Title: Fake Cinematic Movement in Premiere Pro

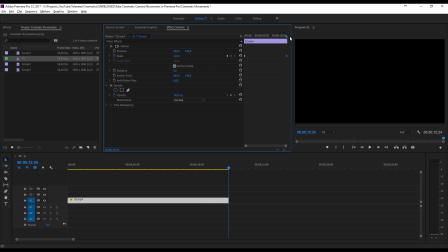4:09 Of course, you can go and increase this number, like you can, instead of 110, you can go 150, but this is going to be a little bit too much.
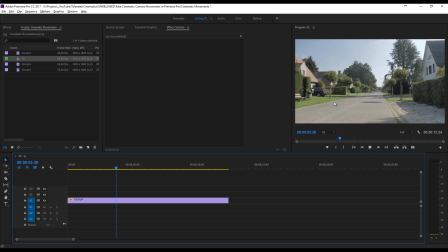4:17 Like as you can see right here, now we create a digital zoom, which looks very fake, and it looks like an amateur has done this. So this is something that I wouldn't advise, to keep your scaling to a minimal, just add as few as you can. So yeah, that's just a single, well, one tip that I can give you.
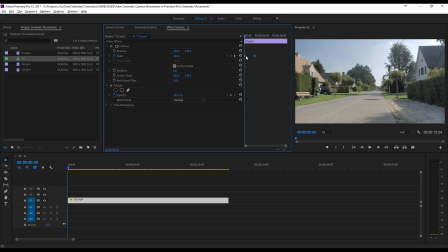4:35 Let's say you want to switch it around, you want to scale out, you can switch up these keyframes right here and like maybe zoom out a little bit, which is also really cool. And this is going to be interesting if you have like an overview shot, an establishing shot, you zoom in, you reveal the scene, and that's something like you can just like, it's revealing the scene. And if you would zoom in, it's actually dragging you in, like if there is something bad going on and you see like a chest full of coins, you're going to zoom in because you're dragging into that chest, you're seeing that chest. But if you'll have like a very mysterious like forest, you're going to zoom out a little bit because that's going to make it look mysterious. It's going to reveal itself. So these are just simple things that I would like to add to this tutorial to actually add a little bit more value to it, because I know these things are extremely simple, but everything behind it, all the ideas behind those movements aren't very simple. And yeah, some people might not really think of it.
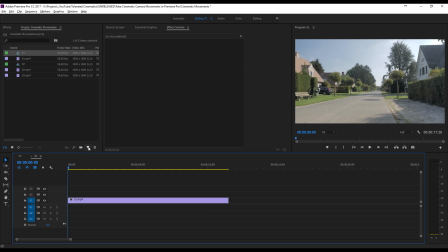5:30 So let's go on to our next scene. Right here, we have something like this. And of course, again, static.
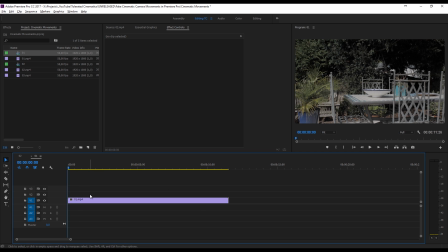5:36 Let's say you're making a movie for, a commercial for this table, for example. And actually, I'm going to, of course, the color grading is not for this tutorial. It's actually a pretty boring image right here.
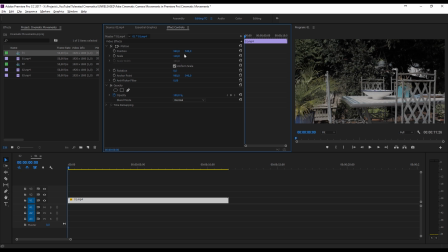5:50 But what I will do is actually zoom in like 110% and then move it to the left like so.
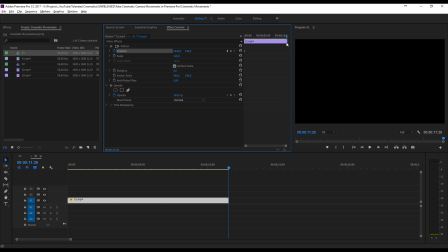5:58 And click on the stopwatch at the beginning, go to the end, and then just move it a little bit to the right. So of course you can do it one frame backwards so you can actually see what you're doing.
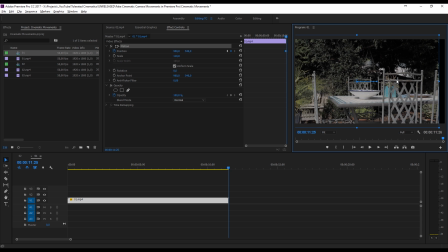6:10 You can also take your video clip and just hold shift and drag it like so, and just make sure you're not taking it out of frame. So now you have a little bit of movement, but as you can see, it's doing so much to your scene. And by keeping this movement so subtle, it's not going to look like you've actually been shooting this on a tripod and adding the movement later. It actually looks like you have been doing this with a slider. If on the other hand, you would really move it very quickly, you're going to see that your scene is flat and there's no depth going on into your movement. Also, don't add this movement if you have something in the foreground of your camera. For example, if you're filming a scene right here and you have like a plant in front of your camera and you're going to do that movement, it's going to notice that there is no like depth going on, no parallax effect, and this is going to take you away from this ID. So if you want to have some parallax, I would recommend you doing this with a real slider or using some tricks to fake a camera slider with your camera, so you'll have to do that on the moment itself. But on the other hand, depths really work. I have a tutorial on that as well, so a few tips on how to improve the quality of your video. I will put a card on this video. I don't know which direction right now, but I will put a card right here that will take you to a video, and it's going to talk about how parallax can help to create some depth into your scene, but I'm not going too much into detail. It's a really interesting video if you want to improve your video game very quickly, because these are very simple tricks that improve your game by a lot.
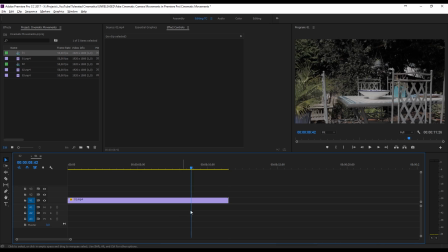7:37 So again, we're revealing this table, and the reason why I'm going from left to right is because the entire table is in our shot when it's all the way to the right. So again, we are revealing our table with this movement. The other way around, I don't think it would be the same kind of effect.
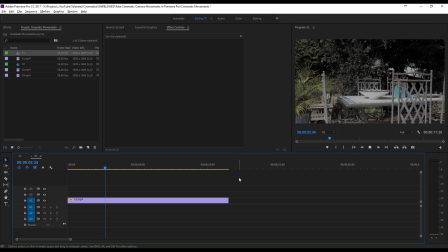7:55 So let's say we have something like this. It's going to be like just a shot of a garden, and it's not about this table. So moving it to the right is dragging you into the table. And these are just my opinions. These are not rules or something. But I think these movements work better because of the things that I'm just describing right here.
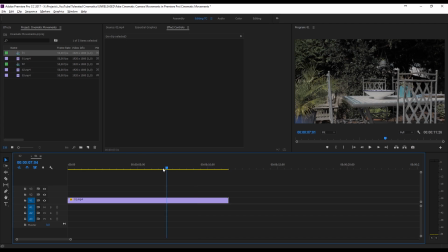8:12 So these are some simple techniques. Again, subtle movement. Don't scale it up too much.